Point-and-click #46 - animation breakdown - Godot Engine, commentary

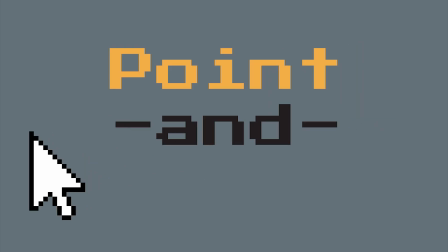[0:00]
So hello guys, in this video I want to talk about my animation workflow,
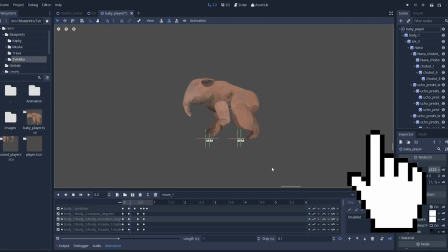[0:05]
I want to show you how to achieve this result by using all the tools Godot engine has to offer.
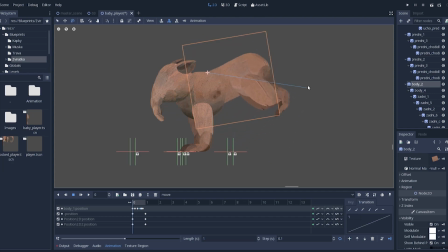[0:10]
First of all, you need to set up your scene, object you want to animate. In this case I will be animating this little animal. Now, the root of this tree is Node2D, the base 2D node in Godot.
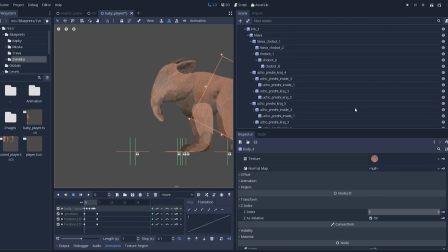[0:21]
Then you simply drag and drop all the parts of body into scene, a sprite node.
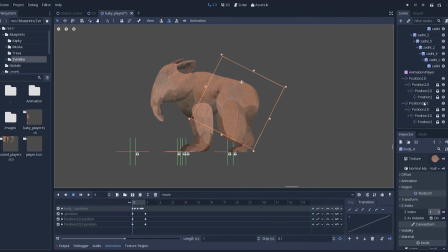[0:27]
The parent node should always contain all the other nodes that are moving with this part, so for instance rear part of the body will contain both legs. Don't forget on animation player node which stores animation itself. I use position 2D nodes as placeholders for positions where all four legs are on the ground.
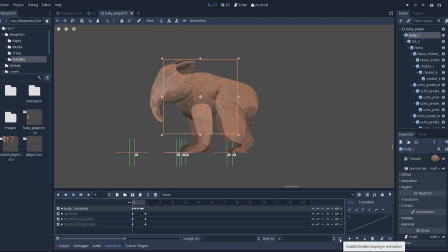[0:46]
I am animating only rotation of body parts, nothing else, I just work with rotation. Position of node is animated only for the main body part, as you can see here,
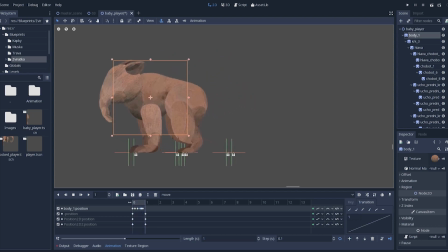[0:57]
parent of all other nodes, but then again as I said, it works by animating only and only rotation.
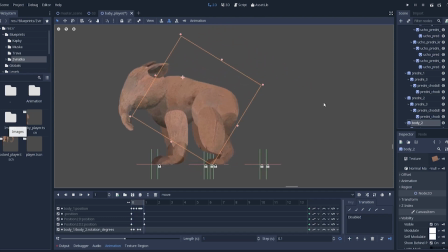[1:05]
I'm making a run cycle, so I try to get the basic motion of body.
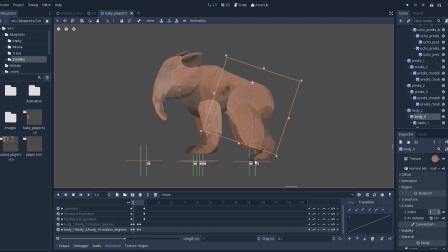[1:10]
And I finish movement of body with the rear part, as you can see the motion is quite there with just 3 parts changing rotation.
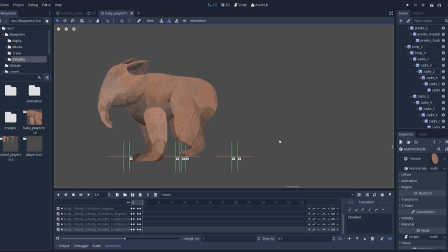[1:18]
Now is the time for a thick of the rear leg. I keep it in place for a little bit longer and then giving it a motion so it really looks like the animal is pushing to the ground when lounging itself to the air.
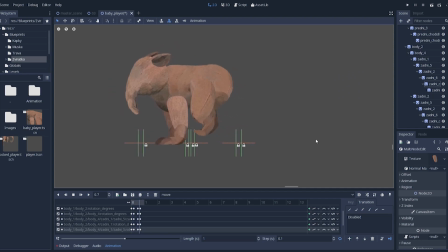[1:30]
So now comes the rest of free lag, foot. Now for this I basically edit every keyframe to make toes stay in the place until launch.
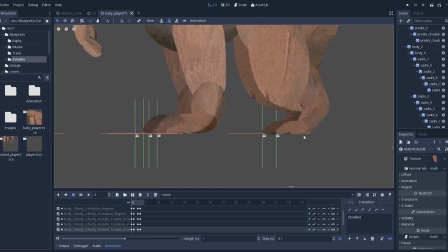[1:40]
Right now that position 2D node comes very handy as you can clearly see. Here comes the push. The animal pulls up force to get off the ground. The toe starts to move.
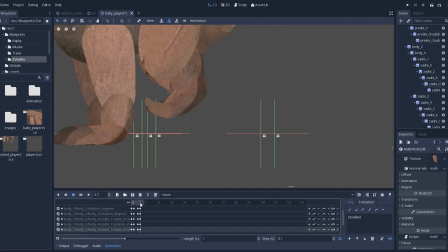[1:52]
After launch it is going downwards and when it is approaching landing, it goes up so it can lighten the weight of animal when going down.
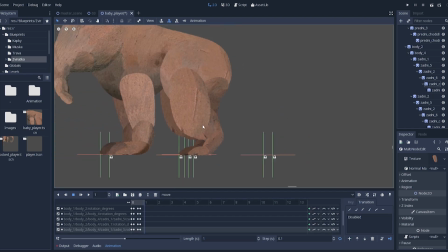[2:01]
And there is the landing. Nothing special here, just keeping food where it should be, again with help of position 2D node.
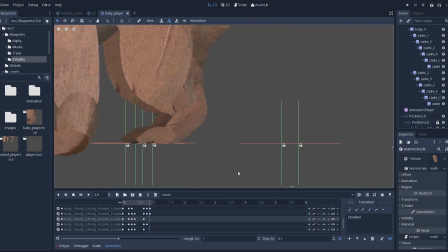[2:09]
This is how it looks like when I recreate it on the other leg. Motions are not exactly symmetrical.
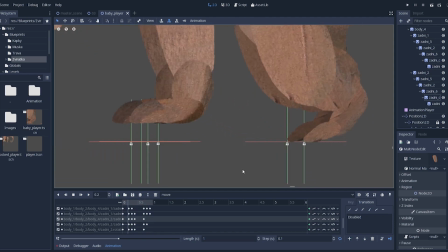[2:16]
I don't really like biology, but I guess that is how nature works?
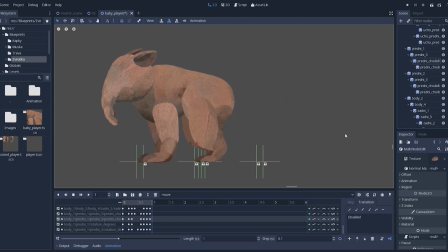[2:21]
So for the front leg it is going off the ground and landing back much sooner than the rear leg.
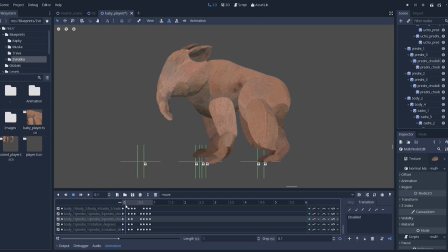[2:27]
The foot is again distributing a force to make animal push itself to the air. Once launched, leg is immediately being stretched forwards to prepare on landing. Front legs are very weak compared to the rear legs which are basically all the muscles this animal has to offer.
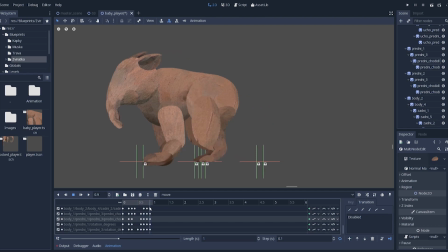[2:46]
Here we can clearly see the heaviness of animal falling on the front legs. They can't stand it so they bend almost to the ground. Luckily, real legs learn soon enough to stabilize the whole body. All the legs are done here, it is time to move on the head, nose and ears.
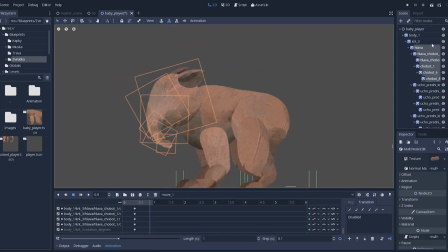[3:04]
Here is a little time lapse of me working. Wasn't intentional to be honest, just forgot to turn off recording, so…
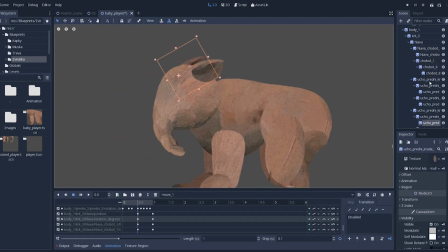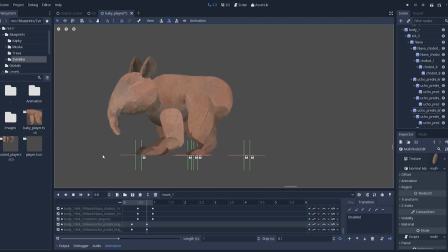[3:19]
So, now the head is animated, it has two different positions and it just goes up and down. But it looks just right, because there is a delay between the identical movement of the head and of the body.
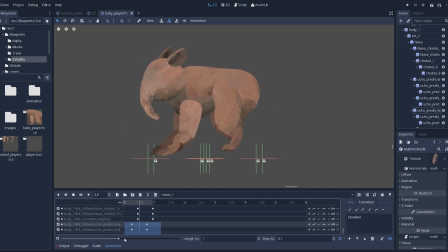[3:32]
Head is going up a little bit later than the body itself. But the movement isn't really smooth. This is where I use transitions. When I select a keyframe, I can edit its transition setting and it is just, well, magic.
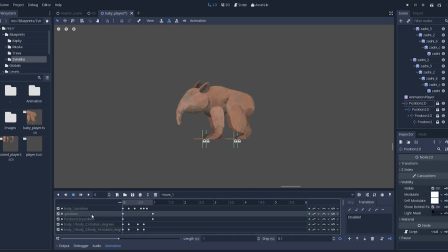[3:49]
Ok, so here I'm just deleting animation track of the base node 2D, because this base node 2D shouldn't be moving through the animation. The animal now moves in one place and that is what I want,
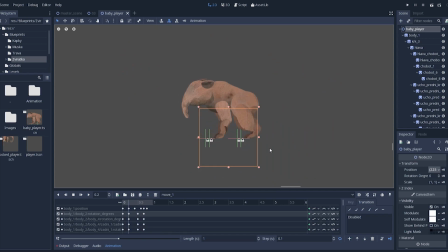[4:02]
because when moving with the scene inside the game, I'm moving with the base node with the code and just playing this animation.